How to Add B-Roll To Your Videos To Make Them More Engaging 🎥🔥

Do you ever wonder how videos are more cinematic and engaging while others are just really boring? The secret is the use of B-roll, and it's not just any B-roll.
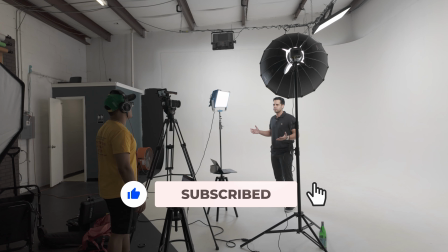0:08 In this video, I'm going to show you how to use the right B-roll to keep your audience hooked, enhance your storytelling, and make your edits feel seamless. All right, let's dive right in.
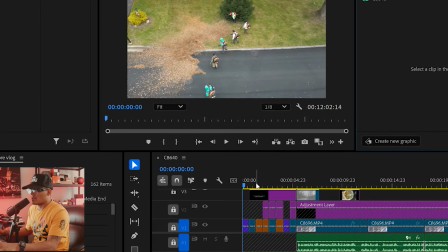0:18 Alright guys, so I just pulled up a video project of a vlog I did just documenting what I did for one of my clients in Maryland, filming for a landscaping company. So let's go ahead and go through the video, see what type of B-roll I used.
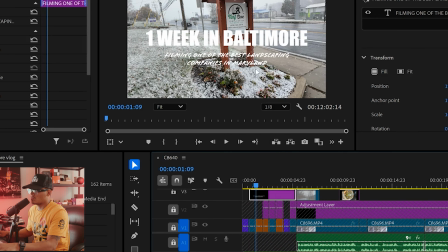0:33 Alright, so we start off the video, obviously, 1 week in Baltimore, filming one of the best landscaping companies in Maryland.
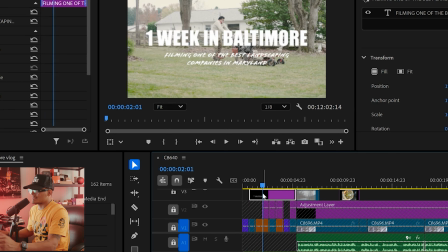0:39 And then that just obviously immediately tells somebody what it's going to be about.
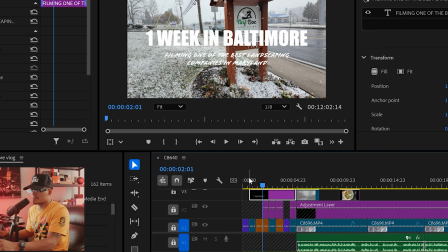0:44 But instead of just really just putting the title there,
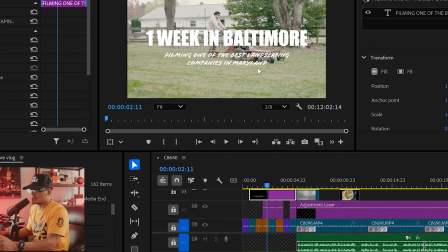0:49 I used multiple clips for what I filmed to show exactly what we captured, and really just kind of gives the viewer excitement.
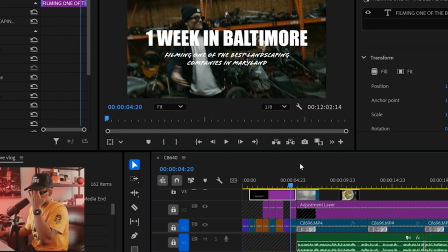0:58 So let's go on and see what else I said here and the B-roll that I used.
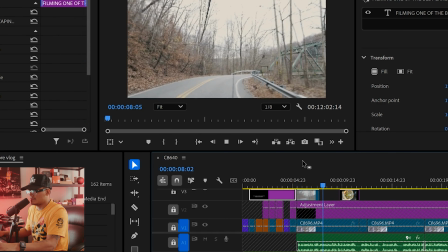1:03 On the first day, my friend picked me up and we would...
Alright, so my friend picked me up. So notice I said my friend picked me up, and I used a clip of me recording
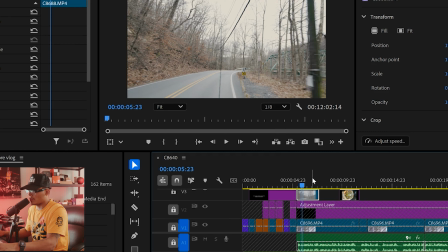1:18 myself in the car on the way to wherever we're going here. First day, my friend picked me up, boom, just like that. So whenever you hear stuff like that, if you have footage of it, it'd be nice to put it.
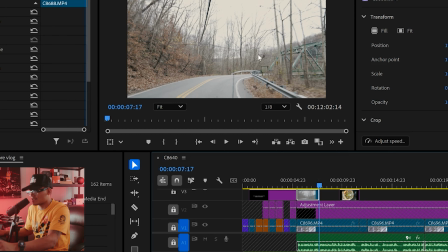1:30 I mean, this is a very easy shot. This could have been easy stock footage you could got somewhere, but I recorded it just because I needed to get the environment of Maryland, so it worked out for me.
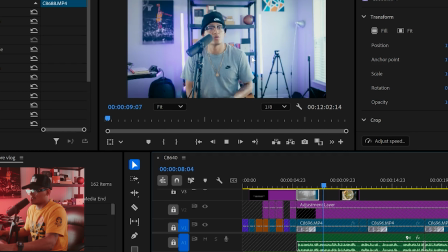1:41 And we were to go get some tacos, probably the best tacos I've ever had.
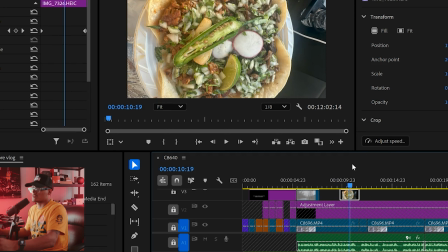1:45 So I like to always start off my videos really, so this video was just a breakdown day per day what we did that whole week, and I wanted to start it off with something that, and I wanted to be authentic and real.
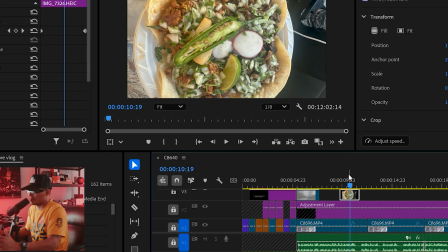1:58 So we did go stop by and get some tacos, and I took a picture of it because they were really, really good, and I decided to just put it in here too.
Probably the best tacos I've ever had.
Yeah, so instead of just talking about it, just show that, so it kind of like leaves the viewer like, wow, those look good.
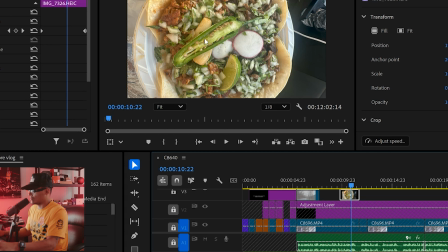2:14 And like, if you love tacos like me, I mean, those, these look fire with the jalapeno and the lime.
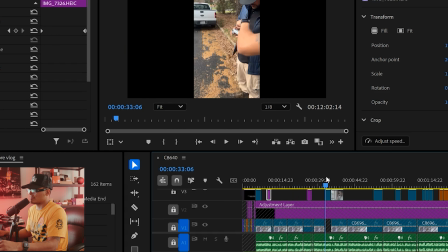2:20 All right, let me stop talking before I get too hungry. So let's fast forward a couple places so where I put more B-roll over here on this side,
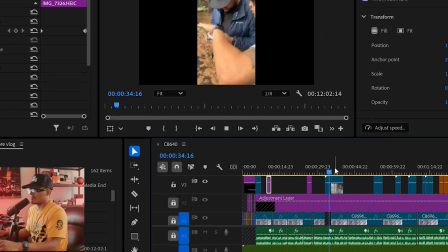2:30 and how we're going to attack the week and what I was going to do to help him just be comfortable.
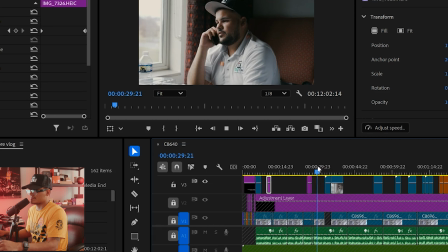2:36 Okay, so let's go here. What did I say?
And talk about the plan that we're gonna have for the week.
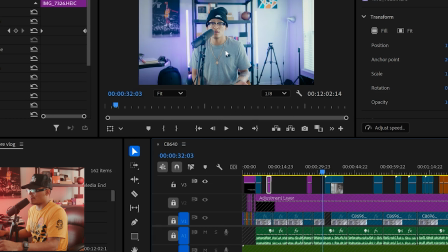2:41 All right, so I was just saying how we're gonna talk about the plan we're gonna have for the week, and how we're going to attack the week,
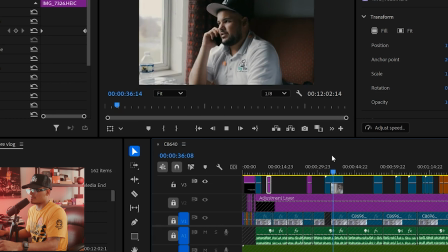2:46 and what I was going to do to help him just be comfortable in front of the camera. Okay,
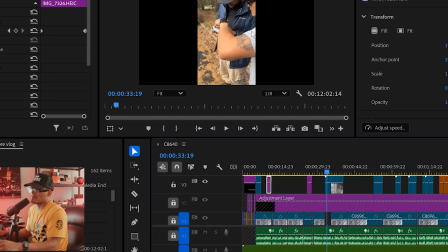2:52 so I said what I was gonna do to help him, and you see me right here talking to him about something, helping him figure out the drone because he wanted to fly my drone and be comfortable in front of the camera.
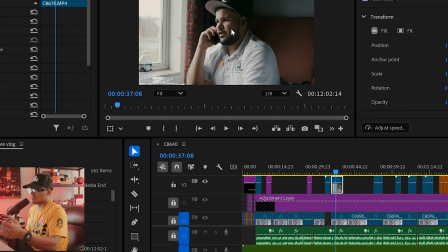3:04 I mentioned here, and it's just him. He was talking to his family here, and I just decided to get a clip of him. So that right there, when I said something like, oh, get comfortable in front of the camera, it's showing him in the camera, and also authentic.
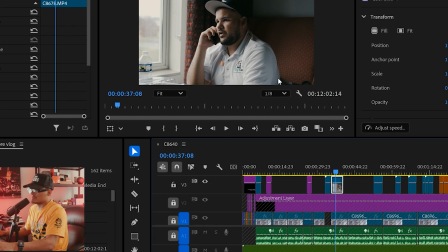3:22 Here it came off super, super authentic, and he was just doing what he was doing. He was just just talking to his family in front of the camera, because this was his first time doing it, so he wanted to make sure that everything was smooth.
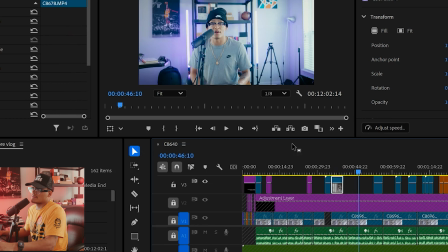3:35 And I already had a huge plan already that I already talking more about that, already documented it.
So let's fast forward over here where there's more B-roll.
They were meeting with a big government client that they acquired through a government bidding contract. So we went to go have the meeting. They said that I look like Bruno Mars, one of them, and they really liked it.
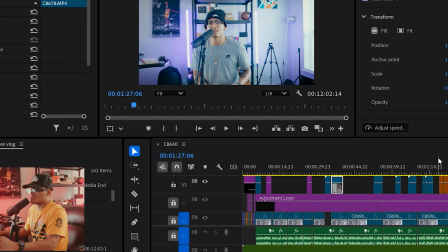3:55 All right, so this is really good because we went to go see one of their clients, and obviously I was recording video content of them interacting with them.
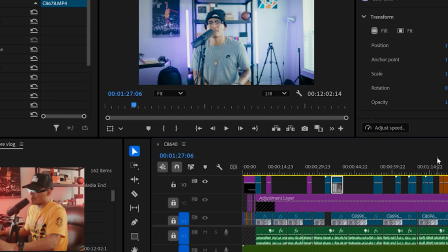4:04 But so in the vlog, this was going to be perfect because I already had clips of them going and interacting, showing the plan that they're going to do, just walking into the building here.
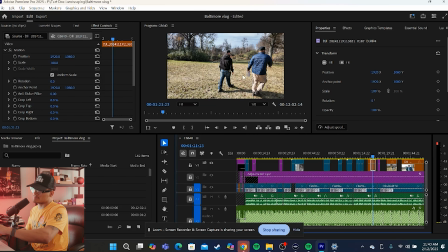4:15 They were demonstrating how, like, just making the client envision what it was going to look like.
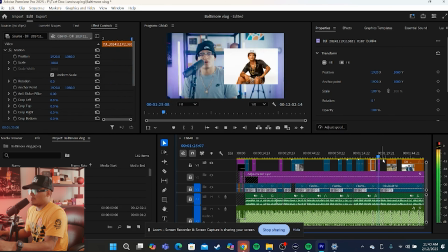4:23 So we went to go have the meeting. They said that I look like Bruno Mars.
This is a funny thing that I added in there because they did say I look like Bruno Mars. I don't know if I look like Bruno Mars for real, but I mean, I get that a lot, that he's my doppelganger.
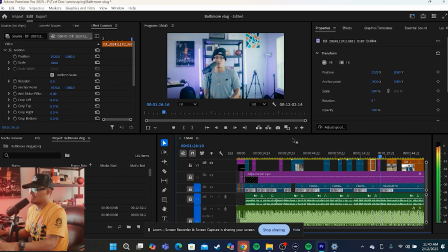4:35 But I decided to add a picture of him right here, side to side, one of them, and just to bring more humor into the actual video itself.
We lightened the tone of the meeting, so I saw how they were able to recap the maintenance that they did for the year, what you're expecting for next year, and this.
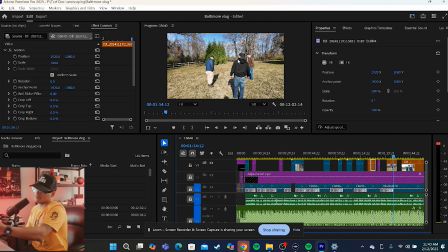4:52 So just talking about like the details of the meeting, and then that's the meeting right there that they were having. So just talking about them recapping everything went well here. Just and right here, you know, the biggest thing, like before going into it, right? Like, and if you are filming,
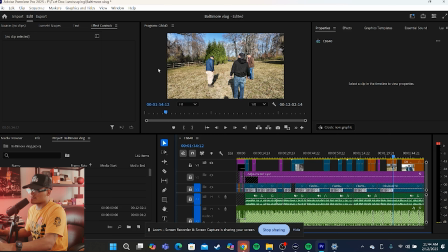5:10 then you know that getting B-roll is one of the most important things to do, because it adds emotion and it adds a personal connection to the video. So this right here, you know, at the moment, it might seem a little weird to them, but this all ties into the story, because if I didn't have this type of footage of them interacting with the client,
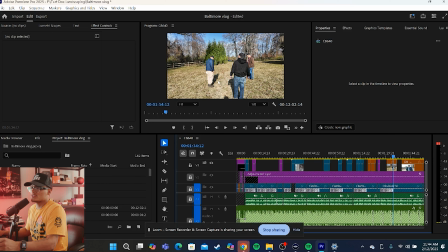5:30 then there's no interest in it. It makes the video boring. It makes it more interesting now that I'm talking about, I'm showing exactly what they did.
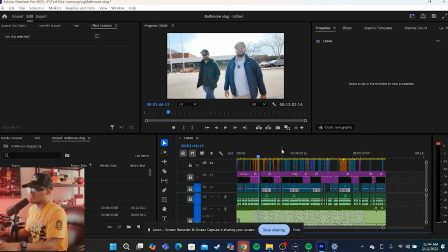5:37 So let's fast forward a little bit more. I'm not going to take you out through all the 12 minutes, but I want to take you to some parts right there.
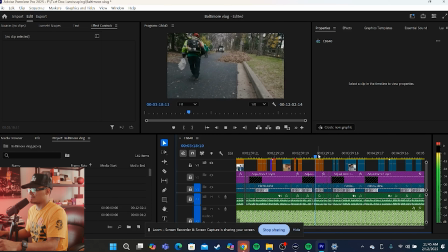5:43 So hope that makes sense for now.
Like, how can we make them feel like, you know what, if you don't like doing your lawn?
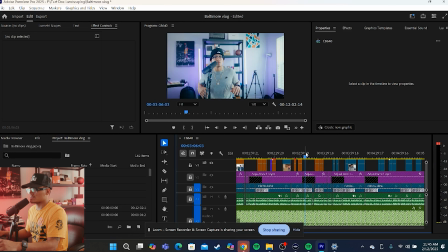5:49 Okay, this is a good one right here. So let's go into this part right here, and I'll just press play, and then I'll explain everything.
Your lawn, and it makes them feel good about it. I always see him working on this lawn, so he motion that I was suggesting that we make their customers feel like,
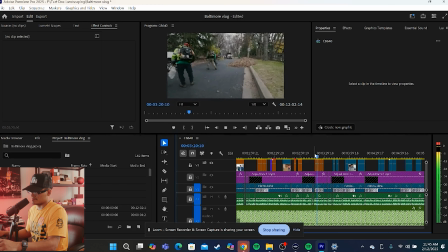6:05 how can we make them feel like, you know what, if you don't like doing your lawn but you like seeing it clean, this is what we can provide for you. We provide you a stress-free and happy environment.
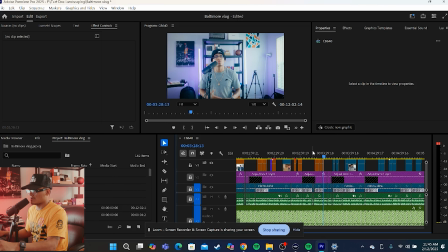6:15 Break it down exactly about the stress of lawn care, right?
And you know, when you're talking about that, we want to include his team working. And when I mentioned that, you know, the way that he would pitch somebody, right,
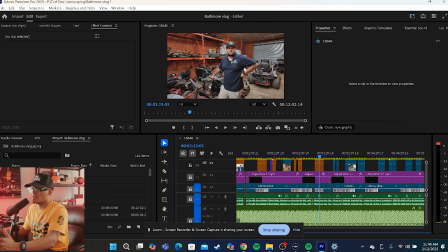6:31 it's kind of like I put him there talking to the camera, because it's good for his customers or clientele to get to know the owner, who the owner is, their personality, because that connection right there, especially in an industry like this where it's purely service based, and really it's just you go there, do a service, they pay you.
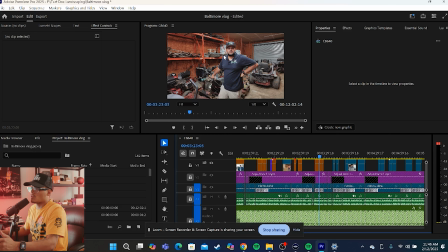6:48 But what makes you stand out more definitely than the other competition, because a lot of them are just promoting their services, is the way that you are and your personality. So definitely having content like this is going to help enhance the video and draw that emotional connection.
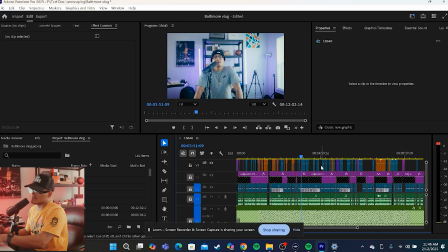7:04 Let's go a little bit through the video, kind of show the B-roll that I put in, and then you guys can kind of take note on like exactly where I put the B-roll and why.
This type of stuff here it takes a lot of time and work. Just to build the business, it took them like 6 months.
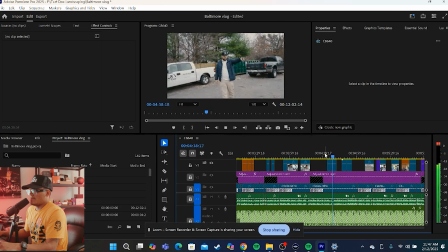7:18 And a lot of tears, a lot of sleepless nights, you said?
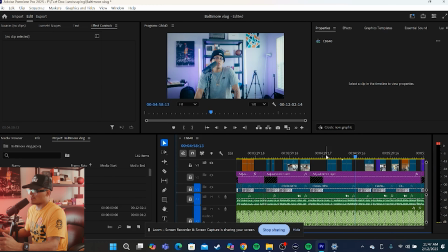7:23 Like, yeah, so you know that I was with the business and how he had a lot of sleepless nights and acquiring it, learning about it, putting in clips of the actual landscaping and the work being done,
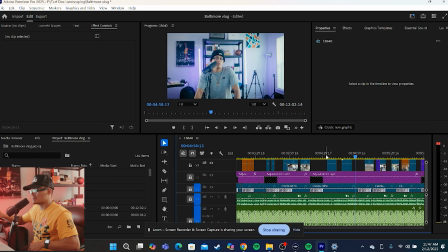7:36 which shows him like, okay, he's learning about it, him pointing around, you know, demonstrating the warehouse and where they put the equipment. That's also, you know, learning about it. So it's important to have those clips to enhance the story.
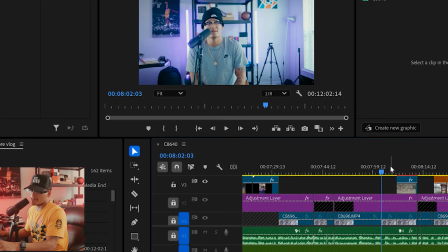7:49 And then I'll show you guys one more example of the B-roll. I'll just let it ride, and then I'll explain exactly why I put that B-roll in there. So let's start from here.
I feel like I could go home right now. I feel like I could go home.
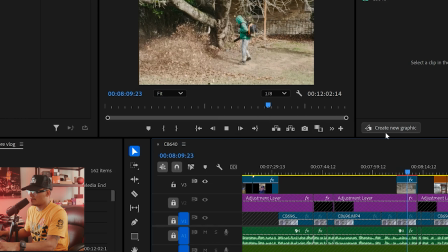8:02 It was we got a lot of stuff done within the hours and time frame that we've had.
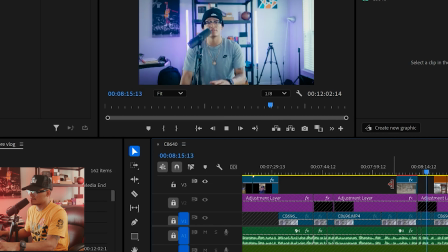8:09 So that 5th day was my last day. I was leaving that night, and it started snowing.